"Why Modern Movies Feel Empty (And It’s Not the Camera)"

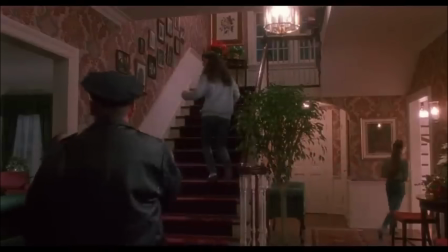(0:00)
This was shot in 1990.
Excuse me, girls. Hey, Evan, out of the room.
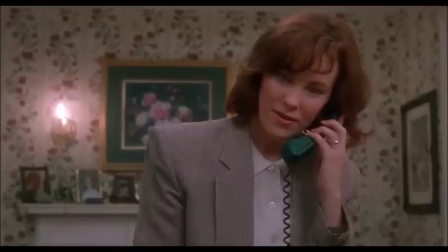(0:06) Hang up the phone and make me, why don't you? What time do you have to go to bed?
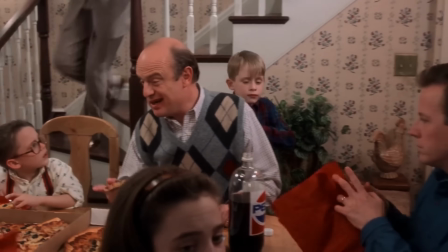(0:12) Early. We're leaving the house at 8 a.m. on the button. I hope you're all drinking milk. I want to get rid of it.
And this was shot last year.
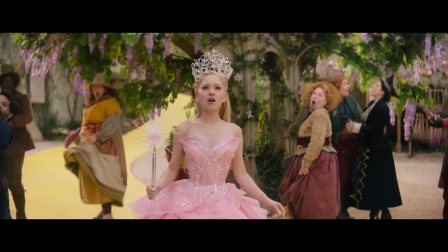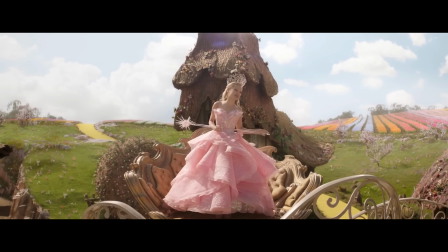(0:25) I have much to attend to with the wizard's unexpected departure, so if there are no further questions, I'm gonna go.
Why does one feel warm, textured, and so alive, and other one just kind of falls flat? It's not just nostalgia. Let me tell you why. I'm gonna start with this one because I think this is most overlooked these days, and that's texture and production design.
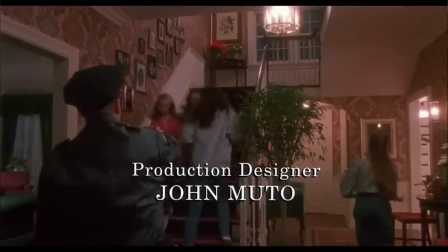(0:50)
Look at every frame in Home Alone. It's so textured, deep, the house looks lived in.
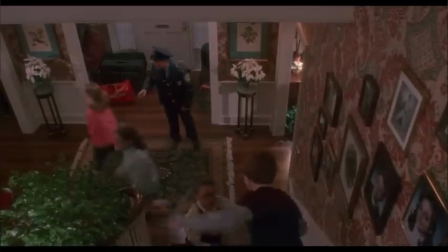(0:55)
There are textured wallpapers, paintings, pictures, frames everywhere, carpets, so many different colors and layers.
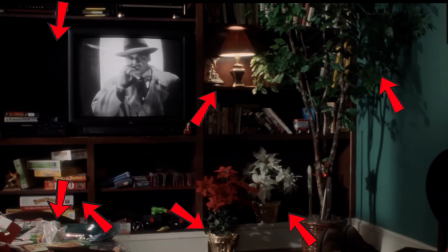(1:02)
There is detail in every frame. Contrast is super deep, and the house is not generically super clean like you can see in a lot of these modern movies.
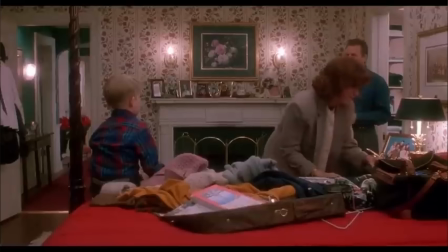(1:11)
It actually looks lived in. There's clothes around, there's a mess, there's a lot of people, and it actually sells the whole Christmas family gathering chaos idea because it looks that way and makes us feel that way as well. It doesn't look fake. And it was all shot mostly on practical locations. There are no big studios, there are no green screens, there are no like the new OLED screens behind the actors. It's real locations, and that's what brings in the texture even more because actors can immerse themselves even more,
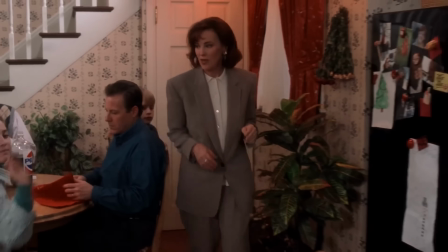(1:46)
and there is so much detail and thought put into the production design because it has to be done before the actual shooting.
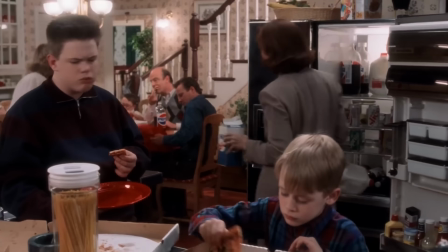(1:52)
You have to think every little piece through because once it's shot, it's done. There's no changing it. So there is so much artistry and craft going into it and making that frame look the best that it can possibly look. And you know, there's no safety net that you can fall on later and say, oh, we'll just add, you know, more texture and more Christmas vibes in post. And that's why that's what makes it super warm feeling and actually alive, and like it is Christmas and so textured, warm, and you might now say nostalgic. And one of the things I also think gives it a lot more depth and a lot more texture is that the entire movie is not shot at the aperture of like t2.1 or something super shallow. There is like a lot of scenes are shot with the aperture that is fairly closed,
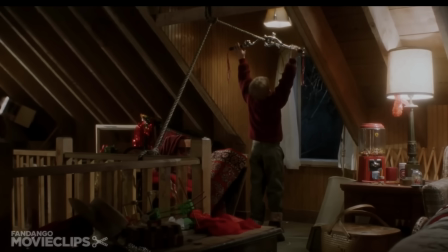(2:40)
and your eye can then scan around the frame and look for those details because that's kind of how we naturally see the world. We don't, when we look at one person, we don't see everything else blurry in the background. Now, I'm not saying that you should never use like T2.1. Sure, it's great for, you know, dark scenes or when you want to really make the character center of the frame and, you know, make them feel like kind of they're in their own world.
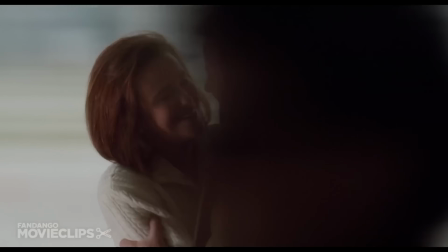(3:02)
Sure, it's fantastic for that. But when you're shooting wides, like in Home Alone, and you're trying to sell a story, I think shooting at the aperture of like
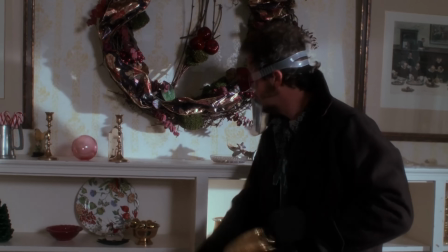(3:11)
T5 or even like more closed up, it's beautiful because it gives you so much texture in the frame, especially when it's combined with such a beautiful set design, and I think it works beautifully, and I think that's kind of what modern movies are also lacking.
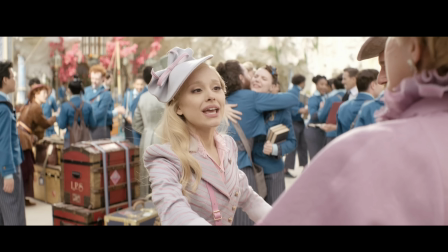(3:26)
Besides that digital feeling and, you know, kind of we'll save our asses in post, so not that much artistry even goes in prepping the frame,
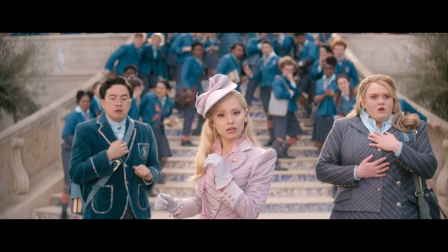(3:34)
but also everything is shot at super shallow depth of field because we were thought it looks cinematic,
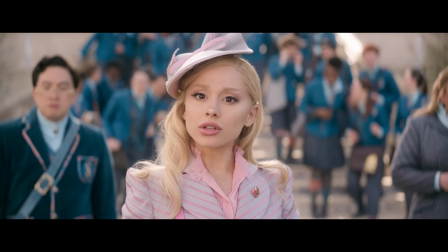(3:40)
but we kind of lost the artistry of actually making the frame look cinematic and not just making it a blurry mess. The next thing I would say is really important in making Home Alone feel so textured and actually like a film is lighting. The lighting is super contrasty. There are a lot of practicals in the frames and it all combines beautifully together.